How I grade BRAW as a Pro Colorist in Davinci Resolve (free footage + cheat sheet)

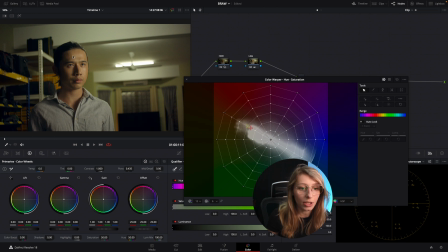474s
His skin is actually in the orange vector, so it's here, and I'm gonna go towards the red,
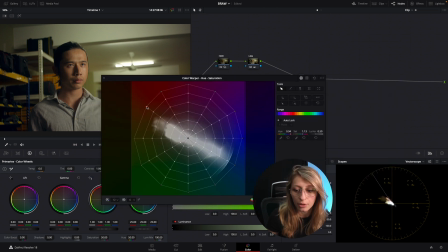486s
because we want him to have a skin tone that is a bit more pink,
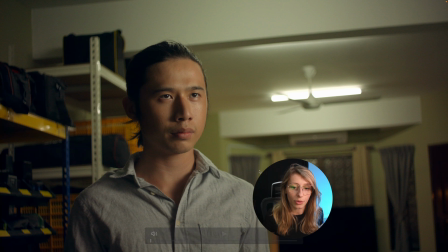493s
and I think like that does the trick, you know. So we went from before and after,
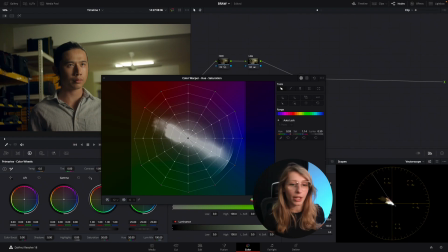500s
before, after, which like then remove the olive
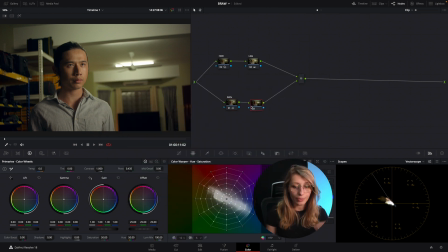507s
undertone that he has naturally. So we're gonna do a split tone just like for a quick look. I like to do this. You know, split toning is actually like what we have in film emulation, but what we want here,
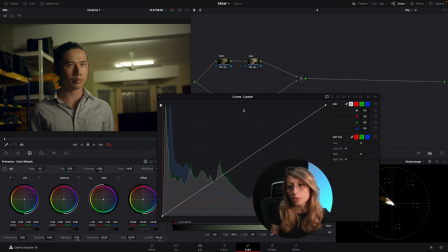528s
why we don't use a film emulation here, is because I just want to change up, you know, sometimes. So we just gonna go from in our curves and unlink this, go to our red,
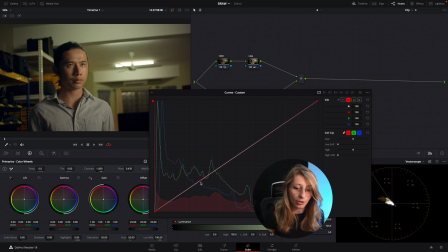546s
just hold option, just like put a point that is inside, like in the darkest part of the image, and we're just gonna remove some red in the shadows to have like this
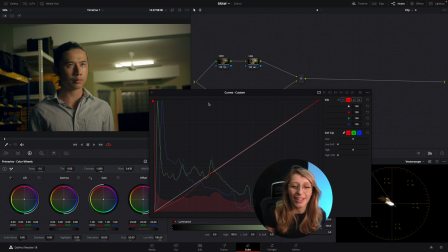565s
I would call that like the grade of Doctor Strange, you know. I know it's not Doctor Strange. Why I say that? It's Doctor Sleep. Doctor Sleep. My God, Doctor Strange, man. Like, I don't know what I'm doing.
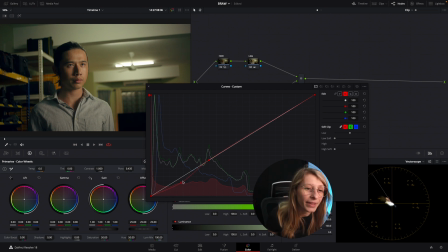581s
I didn't really sleep that much because I was a DIT on set. 2 days ago, and after I needed to do some
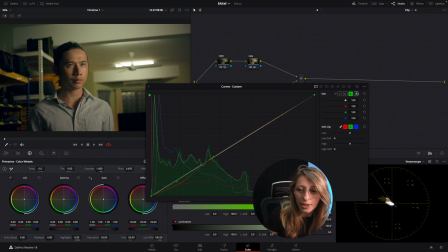595s
I needed to do some editing and color grading just like the day after, so I'm quite deprived of sleep, you know. So I'm just like, you know, saying whatever. So what I'm doing right now is just like you know,
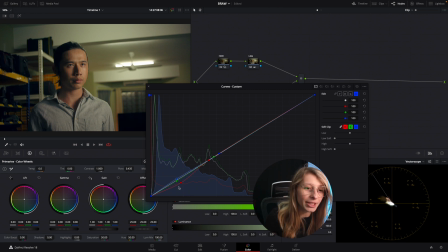614s
shifting my blue, green and red just like to have deeper shadows,
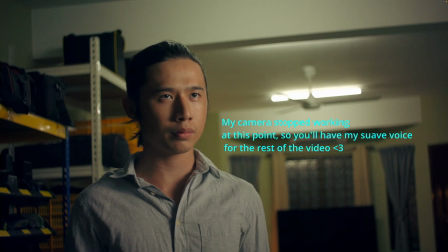620s
because I feel like the style is asking for it, like in terms of cinematography. If you see, like, this image is not at all a high-key commercial, you see what I mean? So this is before and this is after.
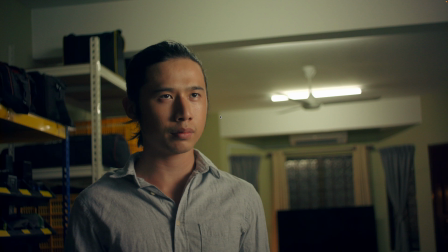639s
We have richer shadows, but at the same time it you know, put the image to something that is more pleasing to the eye, because we are just like playing with complementary colors, so it makes a bit more contrast,
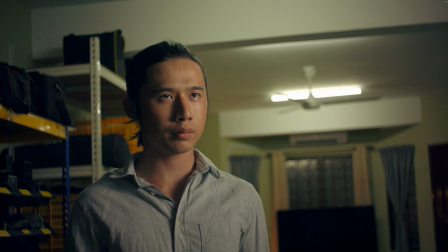658s
which I really like, you know. So this is our simple look for it.
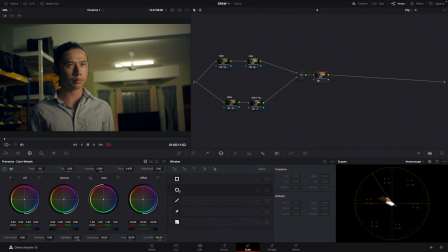664s
So we just are gonna put a vignette around him. Okay, we just are gonna link everything, and what I like to do sometimes is using the editable splines. So I'm just gonna take my spline,
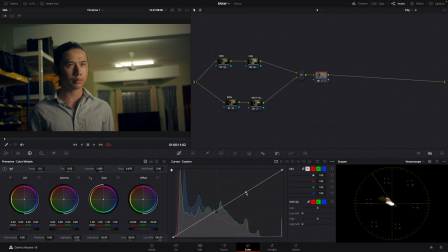684s
click at the upper part of my curve and just like slide it like this, because it makes like a very nice curve. And after, I'm just gonna go an outside node,
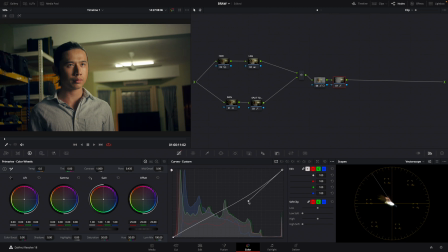699s
so everything outside of him would be affected, so we have a nice vignette.
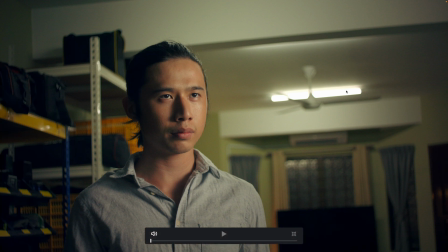705s
So I show you the vignette. So this is before and this is after. There's a very big difference and I really like what it's doing. So before and after.